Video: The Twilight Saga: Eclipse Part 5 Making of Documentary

Alex somehow got chicken on his... on his pack.
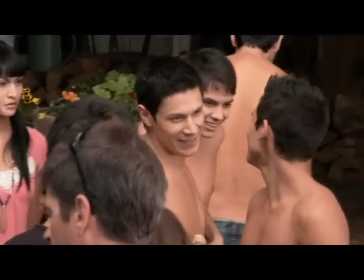[8:25]
Kristen just kept laughing and I didn't know what she was laughing at and then, of course,
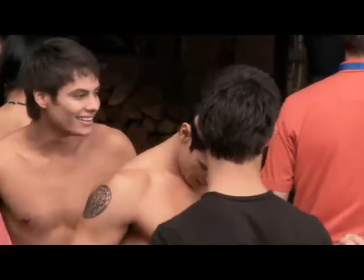[8:30]
she's like, you had chicken on you the whole time and it's like, oh, you know, and I'm trying to be Mr. Cool Guy. Paul's like cocky and arrogant, so yeah, I think it added to it, you know, a nice little element to it, I guess. Lots of chicken jokes after that.
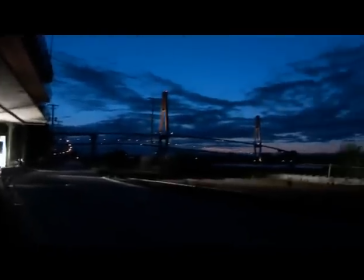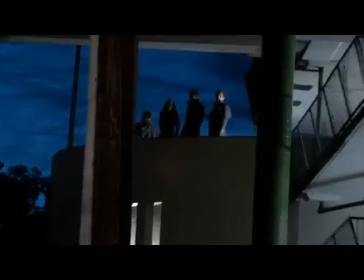In Eclipse, we get to see just a little bit of what the Volturi's normal workday is like.
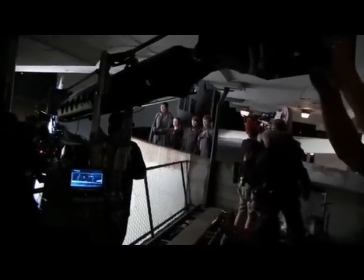[9:01]
Today, we're shooting the scene where the Vulture are looking down on Riley and the newborns,
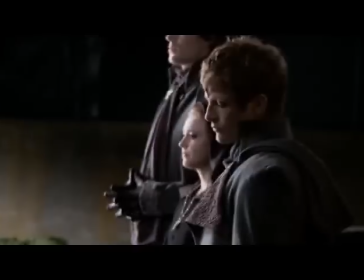[9:06]
wreaking havoc and kind of figuring out what they're going to do to stop the situation. Problems with newborns are that they have this insatiable thirst for blood, coupled with the fact that they are very, very strong. And they're starting to do things that are making humans take notice, and so it's just something that we can't allow.
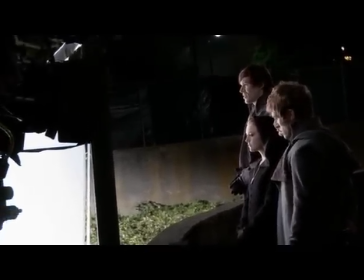[9:27] They've already drawn too much attention. So is our inaction. Others may begin to question the Volturi's effectiveness. Nothing.
We know that Arrow is being watched. We know that his decisions are being watched.
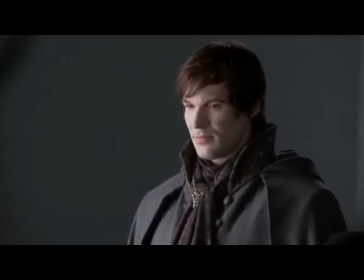[9:43]
He has left Jane in charge. And I think with my character and Dimitri, we really just want to get rid of it and then get back home. We don't really want to be here. But she doesn't really care about anyone else, and we'll do whatever to get her way.
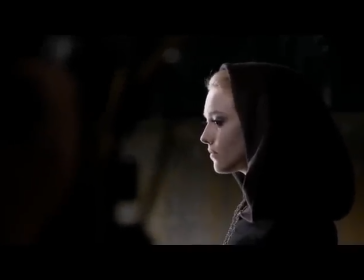[9:59]
Jane wants to observe them and see what they can do, and I've just got fed up with her, and I basically tell her off.
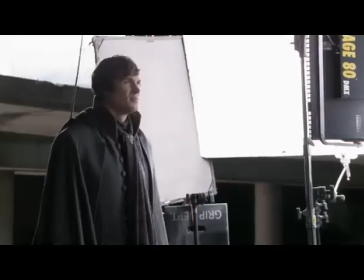[10:06] Maybe we should consult with Aro.
Next thing you know, I'm not feeling so good. Just by looking at you, she causes you pain. That seems pretty excruciating. I'm crippled and bent over with pain and stuck in the stunt harness, bent backwards.
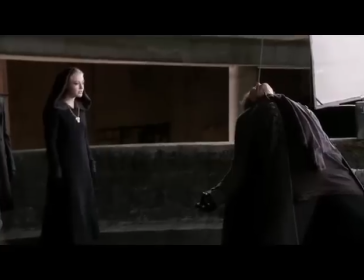[10:23]
So I learned my lesson pretty quickly there.
Aro's decisions are being watched. We must decide.
It's the first time you start to see cracks in their facade of benevolence.
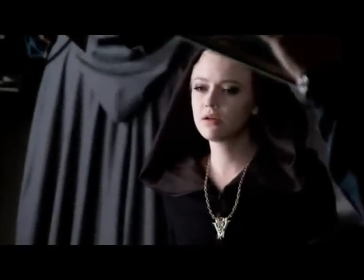[10:35] Either we let them do what they were created for, or we end them.
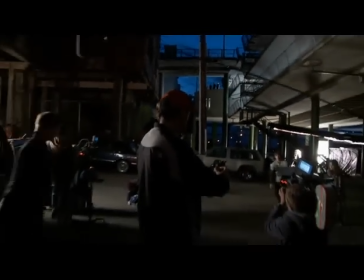[10:45] Decisions, decisions.
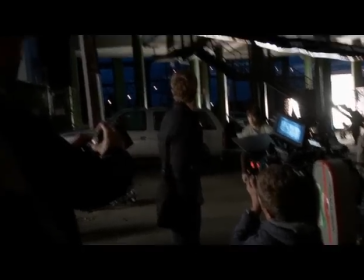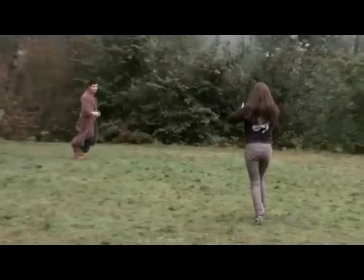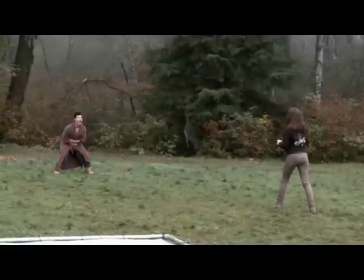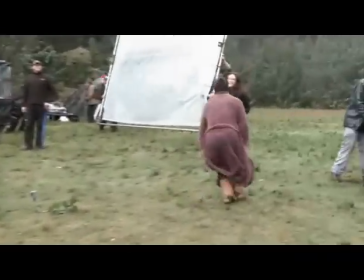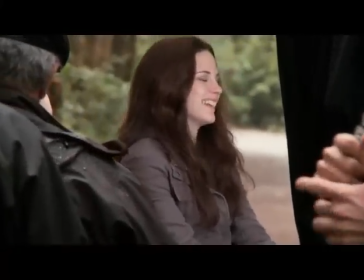[11:29]
I would definitely say the most challenging situation was a scene of three pages of dialogue
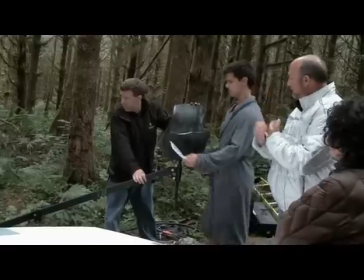[11:39]
where I am carrying Kristen. We had this beautiful rig set up.
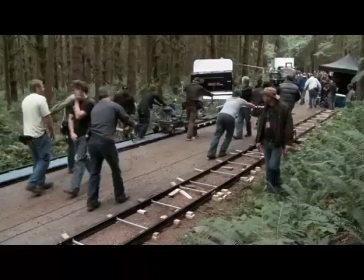[11:44]
She was gonna be in this little, like, dolly thing, and I was just gonna push her. And the idea was just to support the weight so that he could concentrate on his performance and not on having to, you know, hold somebody. I literally went and got my rear end molded to make this day easier on Taylor.
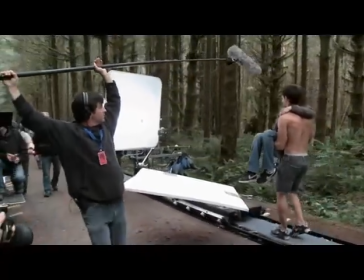[12:04]
And every single time we got in it, it just didn't look as real as when he did it. It just doesn't have the natural bounce and rhythm and swing that you would have if you were carrying somebody.
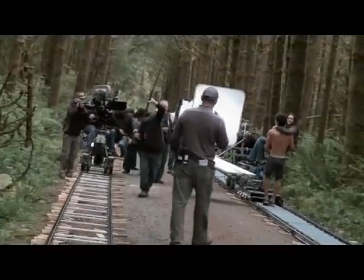[12:11] Cut! I'm, like, walking so fast. Bring her back. Come back to one's, guys.
We're like, Taylor, can you just carry Kristen for the day?
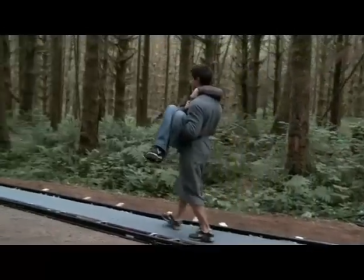[12:22]
And I'm like, can't be that hard. She's 110 pounds.
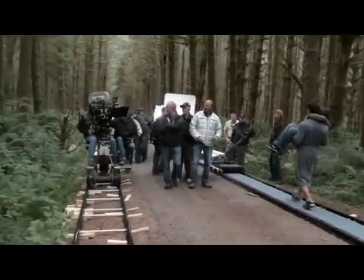[12:27] Yeah. Okay.